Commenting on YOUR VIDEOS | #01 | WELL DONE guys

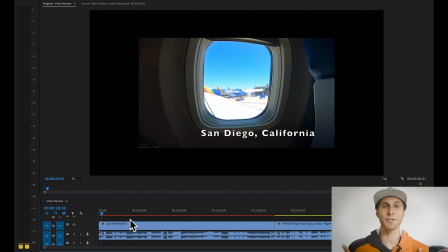[29:07]
And these images of the drone are really nice, so I would suggest to start with your drone's photos at the beginning. In that case, I would go, whoa, this lake is nice. I'm gonna check what this guy has done, you know.
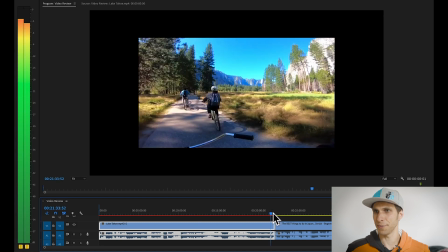[29:19]
So that's my first suggestion. And here you've got your images. Here we go. You've got these nice drone shots.
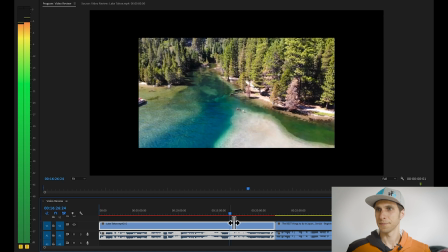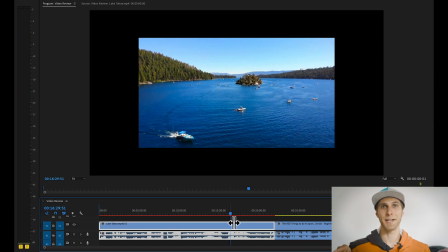[29:31]
You know, you could have started with these shots and you would have grabbed my attention straight away. As we're actually checking the drone shots, my suggestion is not to speed them up, because these are actually nice shots.
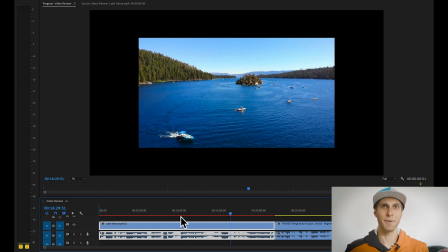[29:46]
So why are you rushing through them? Let me enjoy the clips, you know. Give me some time to enjoy them. For example,
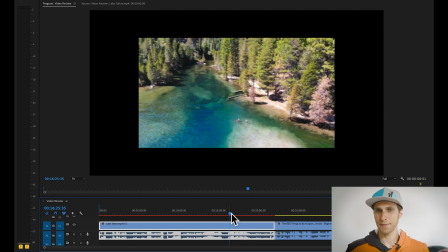[29:59]
Okay, this one in particular, 1625. If you guys go at 1625, look at it.
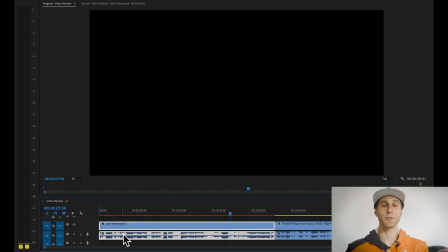[30:08]
It's literally 2 seconds, and this clip could have lasted even 5-6 seconds. So give me the time to enjoy the blue of the water, you know, that kind of stuff. And make me breathe the nature, because it's amazing there.
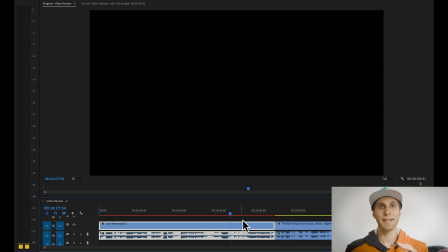[30:23]
And also, if you slow down your clip, that would reduce the shakiness of your shot, as you notice here.
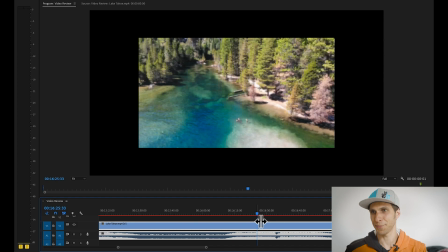[30:30]
And that's it's cheating again, it's a trick, but see, the shot is shaky.
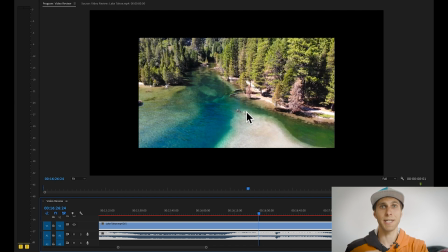[30:37]
If you slow down your clip, I wouldn't have noticed the shakiness of the camera as much as I do now, because you speeded up the clip.
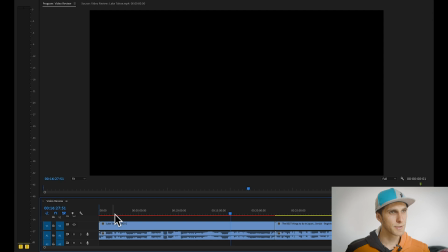[30:45]
Right, let's go to the next comment. It was a comment about the audio.
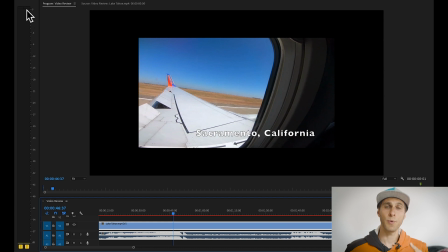[30:52]
Have a look at your audio here, audio levels, when the music is up, and then look at it when you start talking.
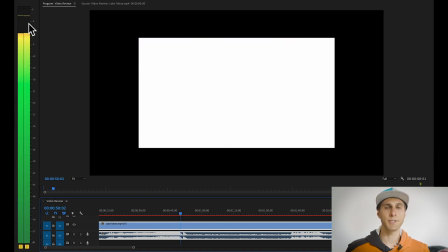[31:01]
So that goes up to 0, and then
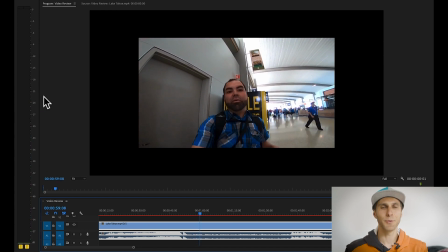[31:09]
down to 18, 20. So that's something you need to work with your audio mix, and make sure you work on the levels of the audio, and always make sure more or less the music and your voice matches the same level. Otherwise you have these waves going up and down, and people have to, you know,
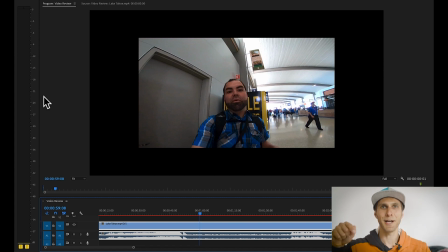[31:27]
keep lowering the volume or putting up the volume according to what's going on in the video. So yeah, work with your audio levels basically.
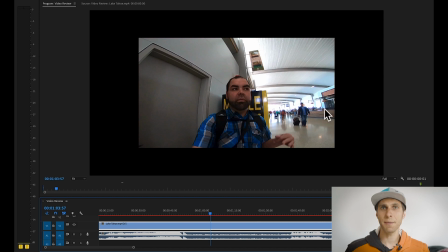[31:43]
Okay, something I noticed here as well is the framing. There's a lot of air, we call it air. Too much air above your head. As you can see here, me in this shot, there's a tiny bit of air above,
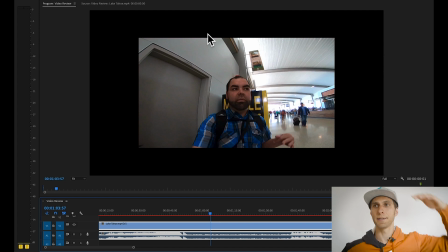[31:56]
and it's more about my torso and my head. Here you've got basically half of your frame full of air. Okay, quick tip as well. Avoid to shoot again against the light.
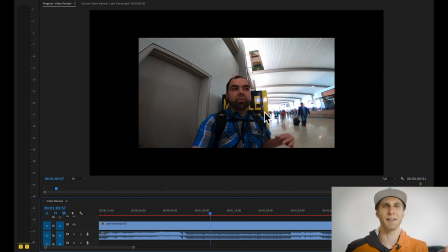[32:11]
There's a lot of overexposure right there, but that's something I still do when I vlog, because I realize it's hard to, you know, keep watching around and take really care of the light. But, you know, something that can improve the video for sure. 414, that's my next comment. So we scroll down. Okay, here.
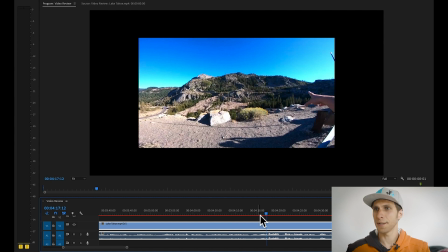[32:29]
As a general feedback for you, Luis, is your clips are very long. Again, you stick to the same subject for 40 seconds, 1 minute, and that's, again, it's a huge amount of time,
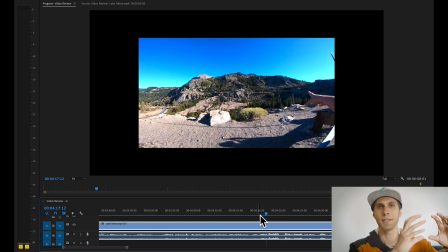[32:43]
especially because I don't see your face. So you keep showing me the stuff, but I'm not engaged with you. I don't know you. Do you know what I'm saying? I need to see you talking to the camera as well, and narrow down your talking as well a little bit.
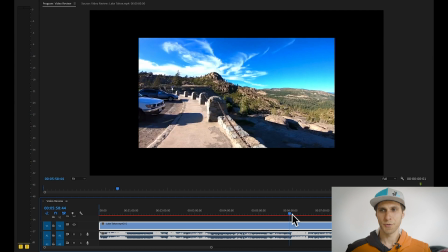[32:58]
Like this clip here at 4:15. So from 4:15 we got to 6 minutes. And that's 1 minute and 45 seconds of the same clip. That is definitely too long, Luis. So I would definitely chop this down.
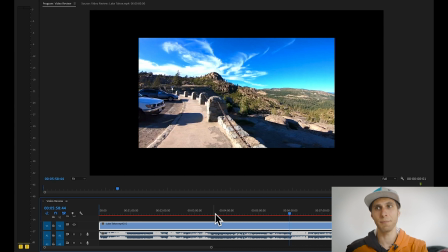[33:15]
If you want to really keep all the information you're giving me, you need also to shoot more B-roll. So make sure you take different angles of the same subject. Take videos of your friend moving around.
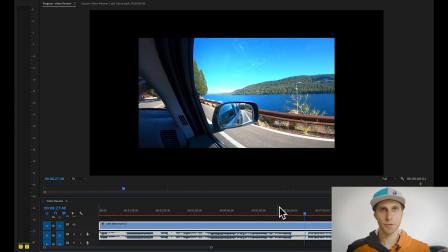[33:30]
I don't know, do something, but that is a really long clip. So far, guys, I think the main tip is to take more B-roll. That's something I would suggest to everyone. There was another example when I wanted to cover this particular thing.
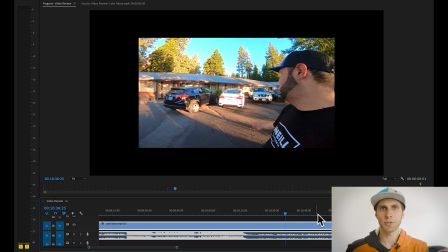[33:45]
Okay, here at 10:36, you are talking about the rooms, if I'm not wrong.
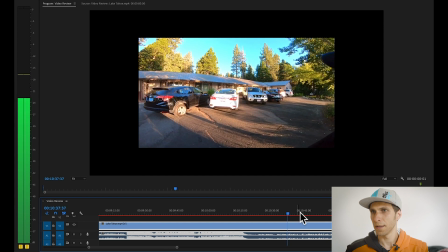[33:51]
I'm just listening to it in Spanish. And I understand you're talking about the rooms.
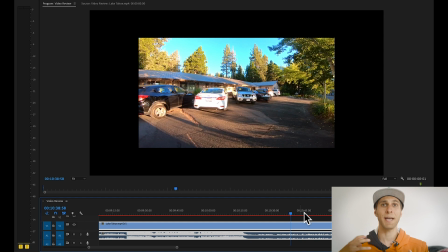[33:57]
So in this case, I'm expecting to see the rooms.
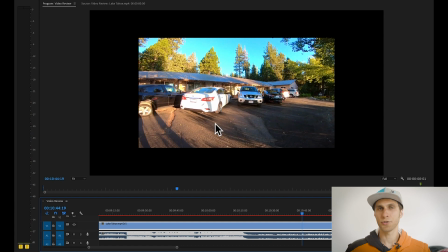[34:00]
But instead, you're showing me cars, and then you spin the camera
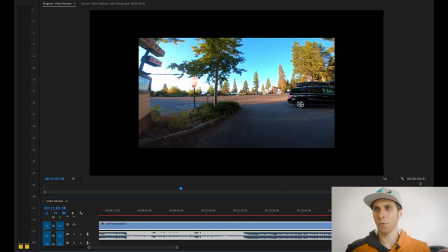[34:09]
and you're showing me the road. And again, I don't understand why. I don't see the context of what you're talking about.
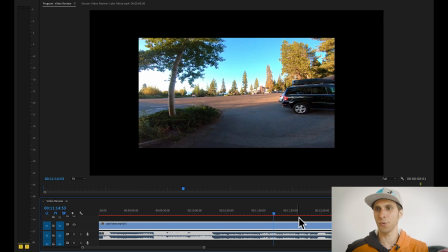[34:17]
Okay, so as a general tip for you, more B-roll, definitely.
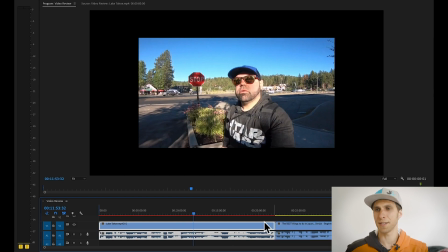[34:21]
Show me more stuff. It's a very long vlog as well. 20 minutes is it's a demanding time for an audience on YouTube.
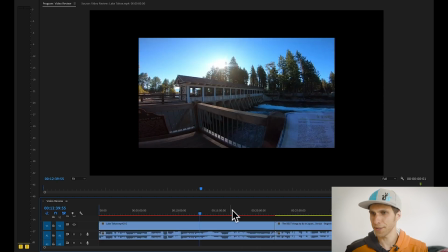[34:30]
Okay, there's something else I noticed here at 15:45.
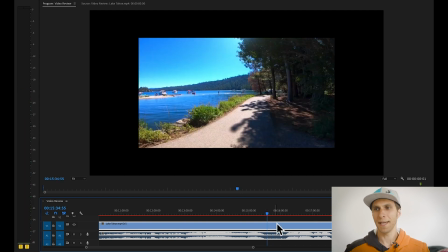[34:39]
Okay, here, if I'm not wrong, you're actually describing what you're seeing. And that's something, again, that doesn't engage with people. So I don't need to know that there is a dog there. How can that make the story better to me as a viewer?
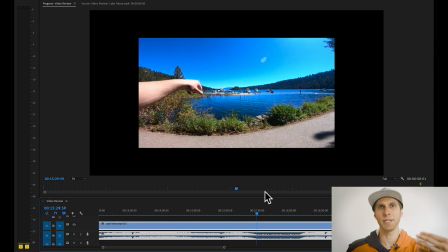[34:55]
And also I can see what's going on there, so I don't need you to tell me again what I'm seeing.
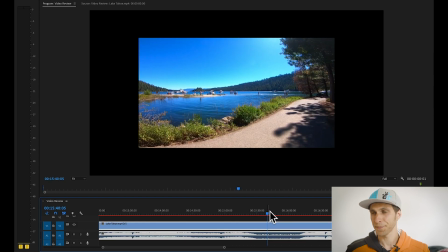[35:02]
Basically, that's the point I'm trying to achieve here. And again, it's a quite long clip, so it's
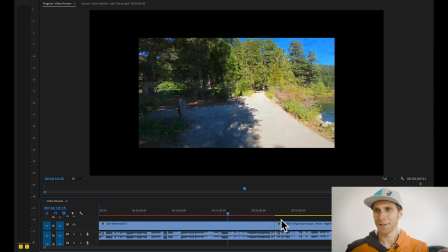[35:12]
like 30 seconds clip, and that's the shame, because now you've got these nice drone shots again, which they could be used at the beginning.
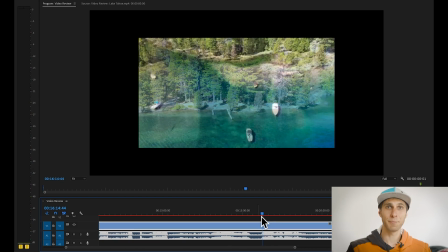[35:24]
So that's definitely the kind of B-roll you want more for your next vlog. So more drone shots, more close-up of nature as well.
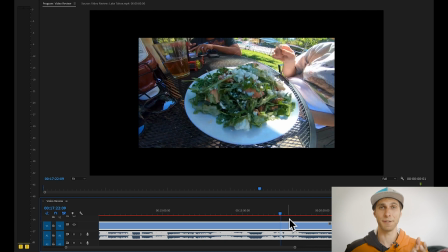[35:34]
I can see you use a gimbal as well, so definitely you can use that tool for some nice B-roll.
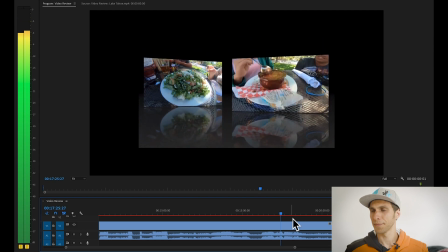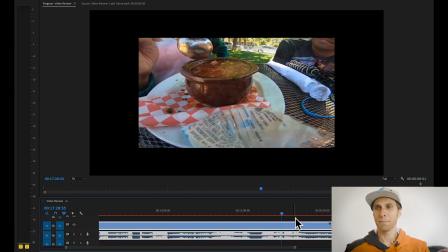[35:45]
And here I'm realizing maybe work a bit more on the choice of the music as well. It's usually out of context.
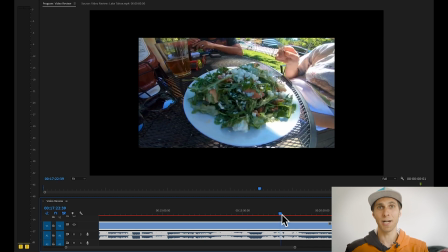[35:54]
So this is a quite heavy soundtrack, and I don't see it with the food you're eating right now. It just doesn't match, if you know what I'm saying.
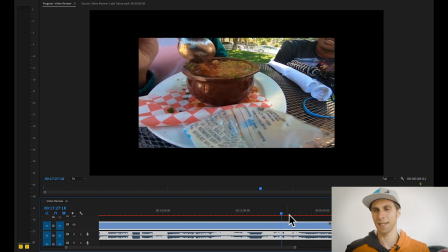[36:08]
It's like a drum and bass track, and it doesn't match your images. Right, perfect.
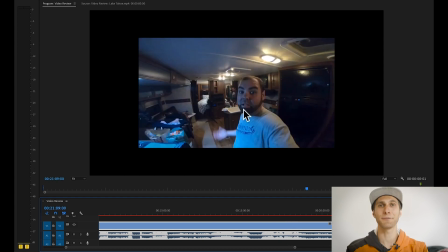[36:12]
I think that's all for you, Luis. Again, thanks for sending your video. Don't take anything personal. Again, it's just my personal feedback through my experience. But well done, everyone, so far.
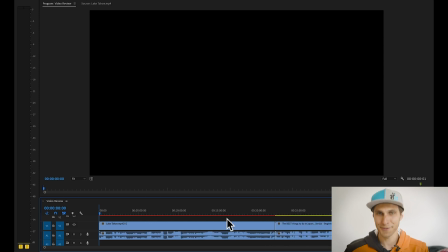[36:24]
It's great to see actually content from other travel vloggers. And now we go to the last video.
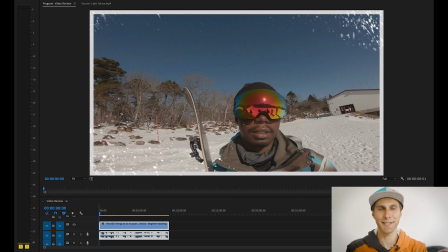[36:32]
And I've got Tevon. I hope I pronounced it correctly again. Tevon Payne, you can check him out on
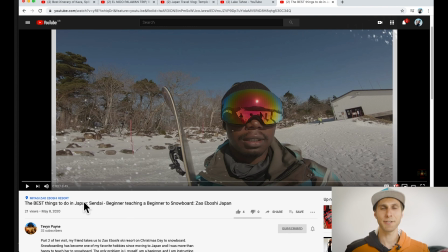[36:41]
this channel, Tevon Payne. So go check him out, guys, and let's watch the video together right here.
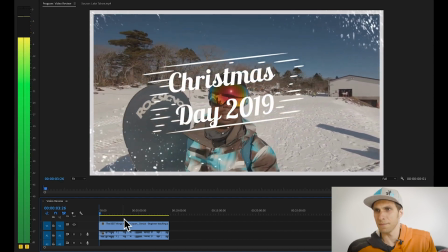[36:52] Hey, what's up, everyone? In this episode, I teach Kara how to snowboard, and later in the video, watch her go flying down the mountain.
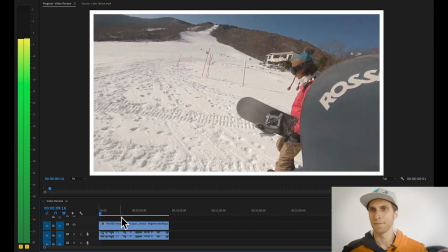[36:58] Comment down below if you think I'm a good snowboard instructor, and don't forget to like and subscribe for more content like.
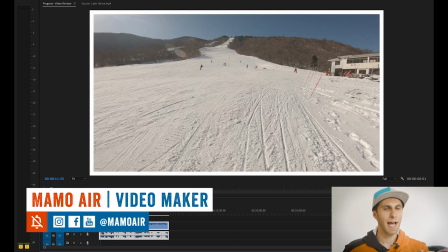[37:04]
Okay, good stuff. A couple of good things I like, which is the white frame around your image.
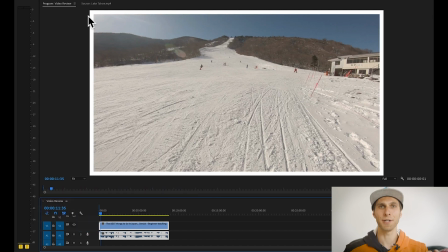[37:12]
It's really nice and clean, and I like the white color in photos and videos, so it works really well.